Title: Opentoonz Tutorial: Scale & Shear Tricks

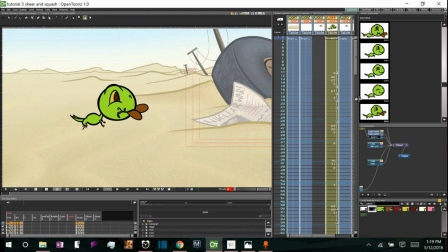Hey guys, just going to show you a real quick technique on using the scale and shear functions of the edit tool in Opentoonz in order to very quickly create squash and stretch, which you can use for anticipation and follow through in your animations.
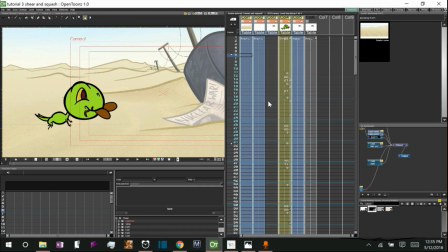So what I have here is an animation of this lizard standing there and then turning from this position to this position. And I only use one in between frame between this position and this position,
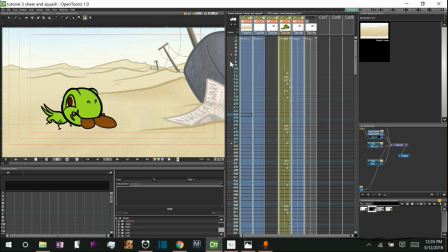but by using shear and scale, I create a sort of squash and stretch anticipation and follow through. So let's go ahead and take a look at what I've got for.
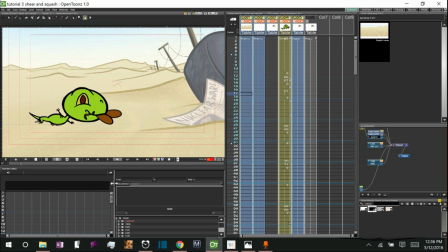So as you can see, the lizard has a little bit of anticipation and then has a little bit of follow through.
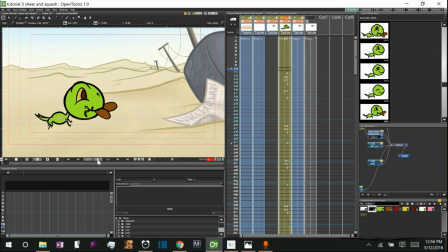Alright, so let's take a look at it without the anticipation and follow through. It's fairly abrupt. You blink and you miss it. Which, it is a lizard, so that's not completely out of character.
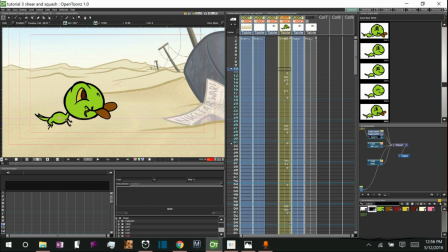The lizards tend to move that way very, very abruptly. But because it's an animation, I'm going to go ahead and give it a little more character by adding some anticipation and some follow through. And I'll show you how to do that very quickly with the scale and shear functions of the edit tool.
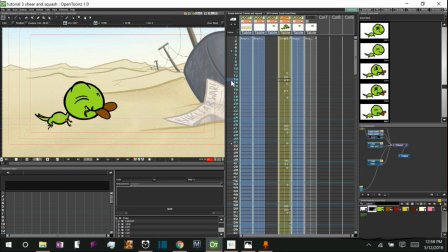So to create a bit of anticipation, we're going to have him squash into the ground before he lifts his legs up and tosses himself over to the side like this. So this is the action he's anticipating, so we want him to be squashed by this point. Let's go ahead and start the squash right about here.
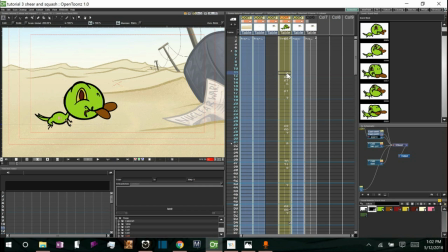Right here we're going to set a keyframe, and then if we go down, there's the moment of action. We'll have his squash right here. So we're going to select our edit tool, set it to scale, and now we're going to hold control.
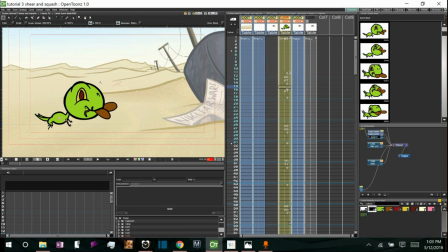And when you hold control, it locks the scaling either to the horizontal or the vertical axis depending on how you drag your mouse. So holding control, I'm going to click and drag down and make a nice squash. Now one thing you might notice is that as I squash him, his feet move up.
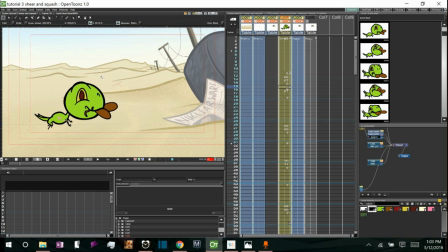His feet and his belly move up. And this is because of where I have the center point set. Wherever the center point is, when you scale, it's going to scale in towards the center point.
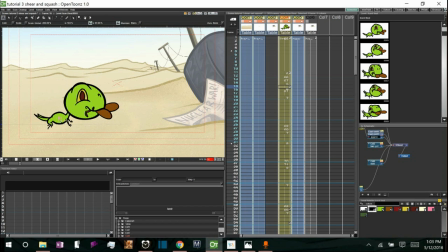So right now, it's taking whatever's above the center point and bringing it down towards the center point, and whatever's below the center point and bringing it up towards the center point. Therefore, the feet are moving up, which this is a problem because instead of it looking like he's squashing down into his feet, it seems as though he's squashing up into his center.
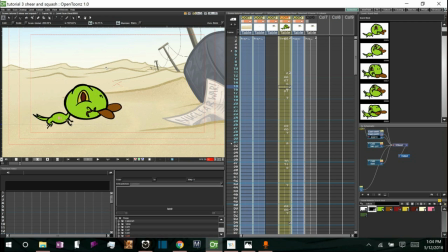It doesn't look as though he's standing on the ground, or perhaps the ground is moving up, which we don't want. We want the ground to look solid, and we want it to look like he's squishing down into his feet. So what we're going to do is we're going to move the center point.
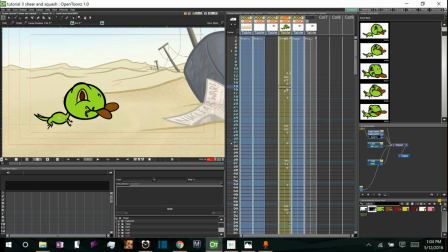Take our edit tool, take the center function, and we're going to move the center point down to his feet. That way when we scale, it's going to move everything above down towards his feet and everything below up towards his feet.
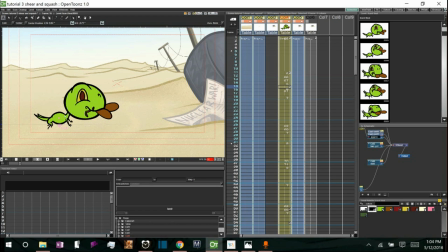And there's not really much below to move up towards his feet. But this will maintain the illusion that he's squashing down into his feet. So we're going to go back to our scale function, hold control, and now when we squish, you can see he squashes down into his feet.
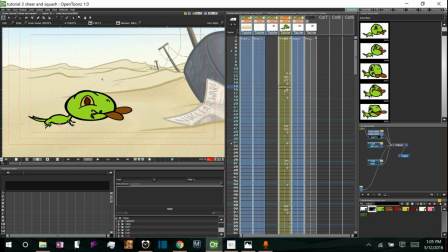And that maintains the sense that he's on the ground and pushing down into his feet. So we're going to go ahead and squash him down. We'll say to about there.
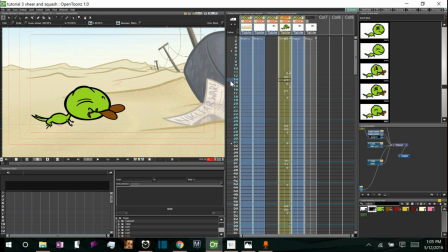And let's see what we've got between these keyframes. So he squashes down as he blinks, and then boom. So now we'll have him come out of the squash. We can go down to here. And there's a number of ways we can do this.